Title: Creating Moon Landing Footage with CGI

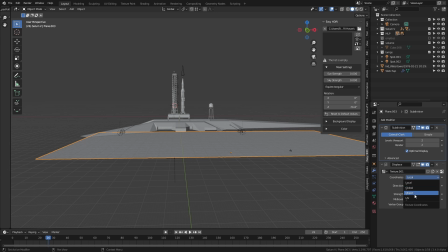If you add an empty into the scene you can set that object as the displacement textures coordinates.
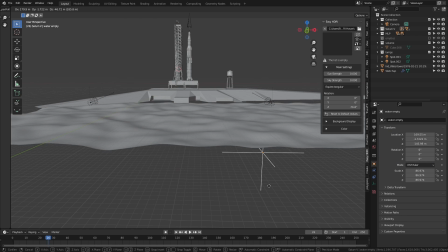Now when you move the empty around the scene it'll actually drag the texture with it so if you animate the empty to move up and down it makes this fairly realistic wave effect on the surface.
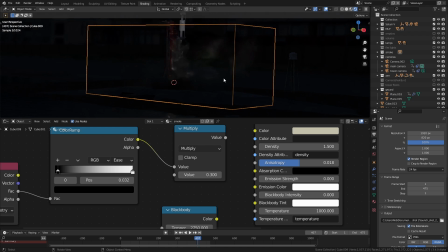Now the smoke for the next part took a good bit of time to fine-chain before I was happy with it.
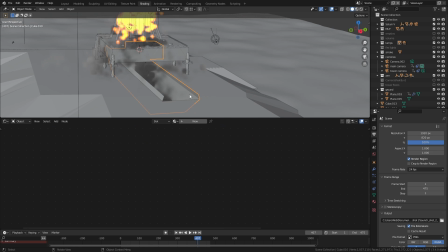I basically just made a very basic shape of the flame trench and I used that as a deflection object for the volume.
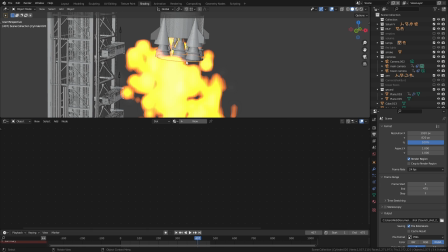Then I added a fluid emitter that would sit just underneath the engines and now set that to fire and smoke mode.
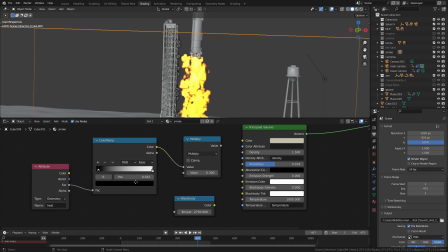Now if you go into the smoke settings you can add an attribute node and you can just type flame into there and
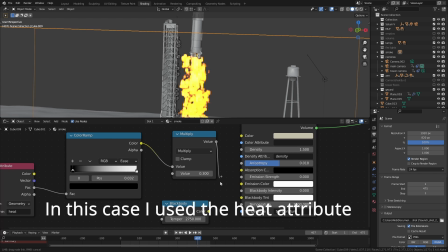if you plug that into the emission strength that'll give you some nice fairly realistic looking flames where the hot parts are.
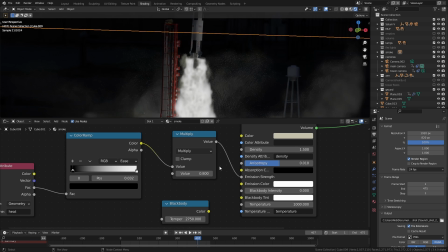To set the actual color of the flames I use the blackbody node which gives you a much more realistic coloring.
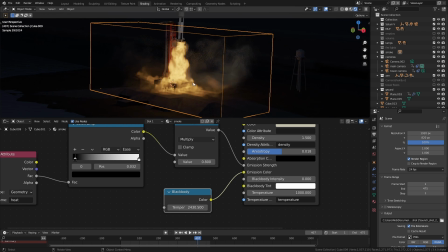Now that looked pretty good but it wasn't lighting up the scene as much as I liked so I did add a strong light that sits just
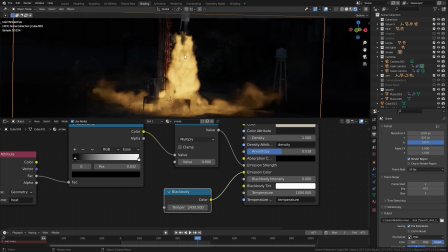underneath the engine and I added another one either side of the flame trench so that would make it look like the fire is sort of shining through
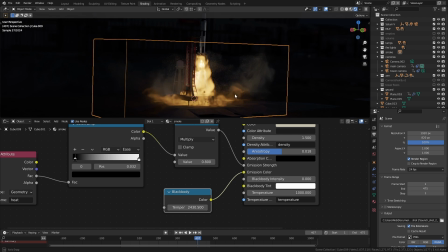the smoke. NVIDIA's latest graphics cards have access to something called Nano VDB which is a much faster way of rendering volumetrics.
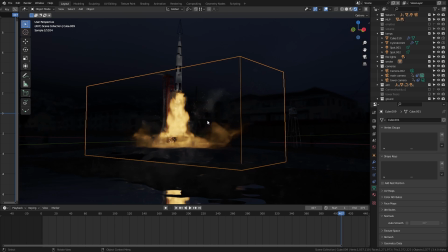I was really happy to have that here because volumetrics are always very slow to work with at the best of times so anything
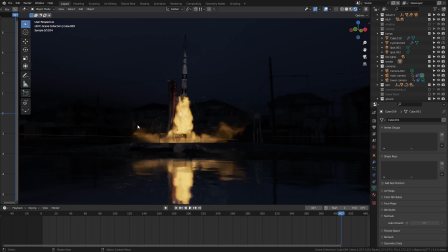that speeds that process up and helps you to iterate and make changes on how the volumes will look is gonna be a big help.
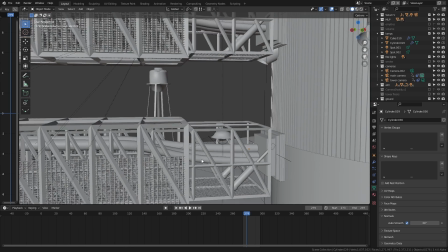The arms for the launch tower should have technically all been a little bit different but I realized that's one of those little details no one would notice so I just made them all identical to save time.
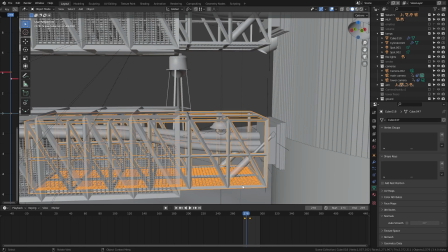There's no advanced rigging or any constraints or anything here. I basically just keyframed all of the parts so that they would move into place with the animation.
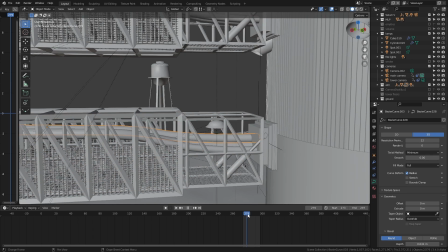To make these tubes move when the umbilical connection at the end moves I just use the hook modifier. You can just select one of the handles of a curve and press ctrl H and then select hook to a new object.
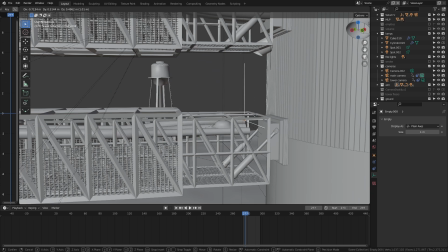That creates empty in the scene and if you move the empty around then it will move the curve so then you can just parent the empty to the umbilical
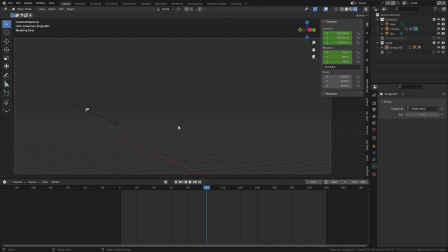and the curve will move like it's attached to the umbilical object so now that all of the launch sequence parts were in place i decided to make another shot which would be in earth's orbit and it would be the launch escape system ejecting from the top of the capsule
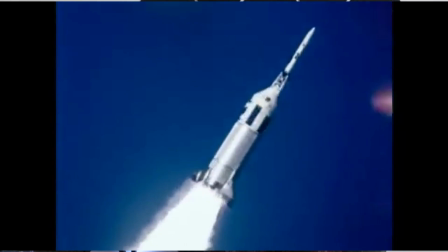that's the part of the rocket that's designed to yank the capsule off the rest of the rocket if the rocket starts to explode in reality that's actually ejected
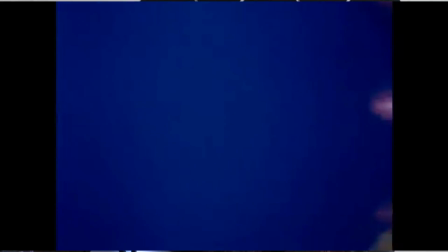much earlier into the flight than I'm showing here but I'm using a little bit of artistic license.
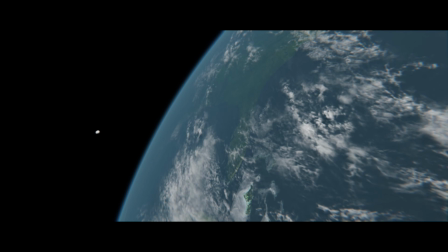I won't really go over how I made this planet because I recently did a tutorial all about making space scenes and also Andrew Price just put out a really fantastic tutorial all about making a result that looks pretty much identical to this of planet Earth.
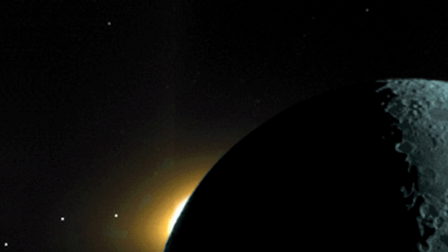Now space renders often show objects as either being completely lit or in shadow with the idea that basically there's no reflected lighting but actually there is something called planet shine when you're in low-earth orbit which is basically like being reflected off the planet lighting up the shadows a little bit so to
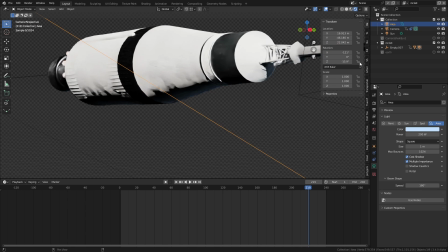replicate that here I just added a little blue light that was next to the capsule and I parented it to it so
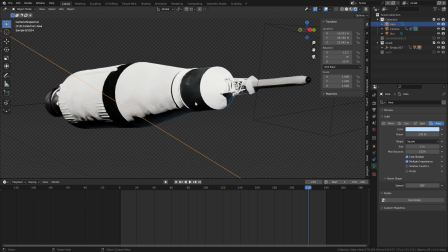that as a capsule moves through space it would always have the same little bit of light on the shadow side now
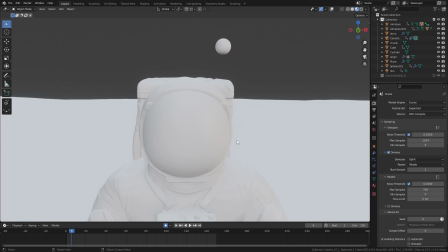the final two shots in this piece were just made in one day basically on a whim, I realized that it was a little bit anti-climatic to have a rocket launch to the moon and not actually have any shots on the moon.
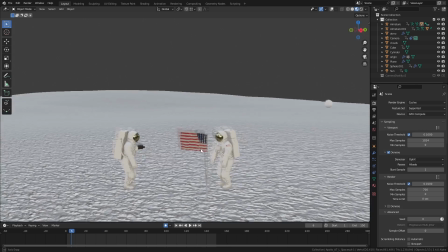So I started working on this very last-minute moon shot.
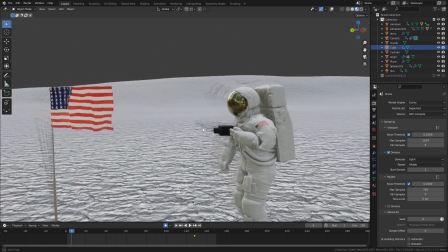Now I started off with a model of the moon EVA suit which was actually just made for 3d printing.
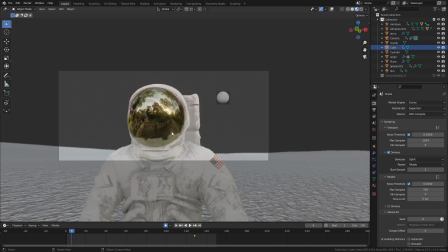Now the problem with STL files is they usually have really horrible topology.
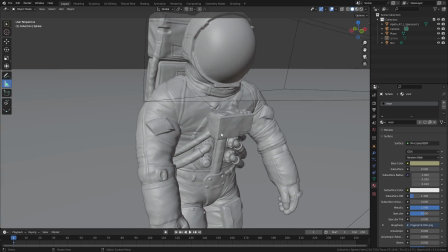That's not obviously a problem when you're 3d printing but it can cause issues if you're using the model for anything else.
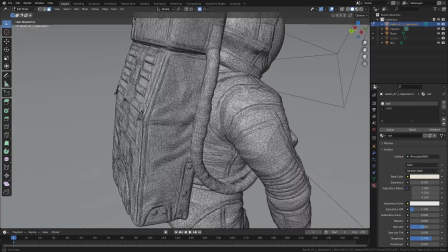Now that wasn't actually much of a problem here though, if anything it might have been a little bit of an improvement because this suit's supposed to be look like it's covered in
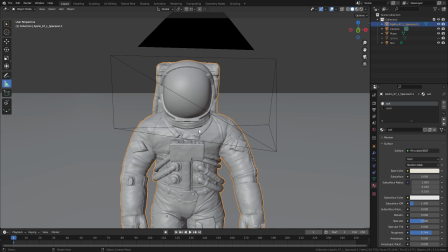fabric so the lack of any solid topology around the seams actually worked in my favor I think.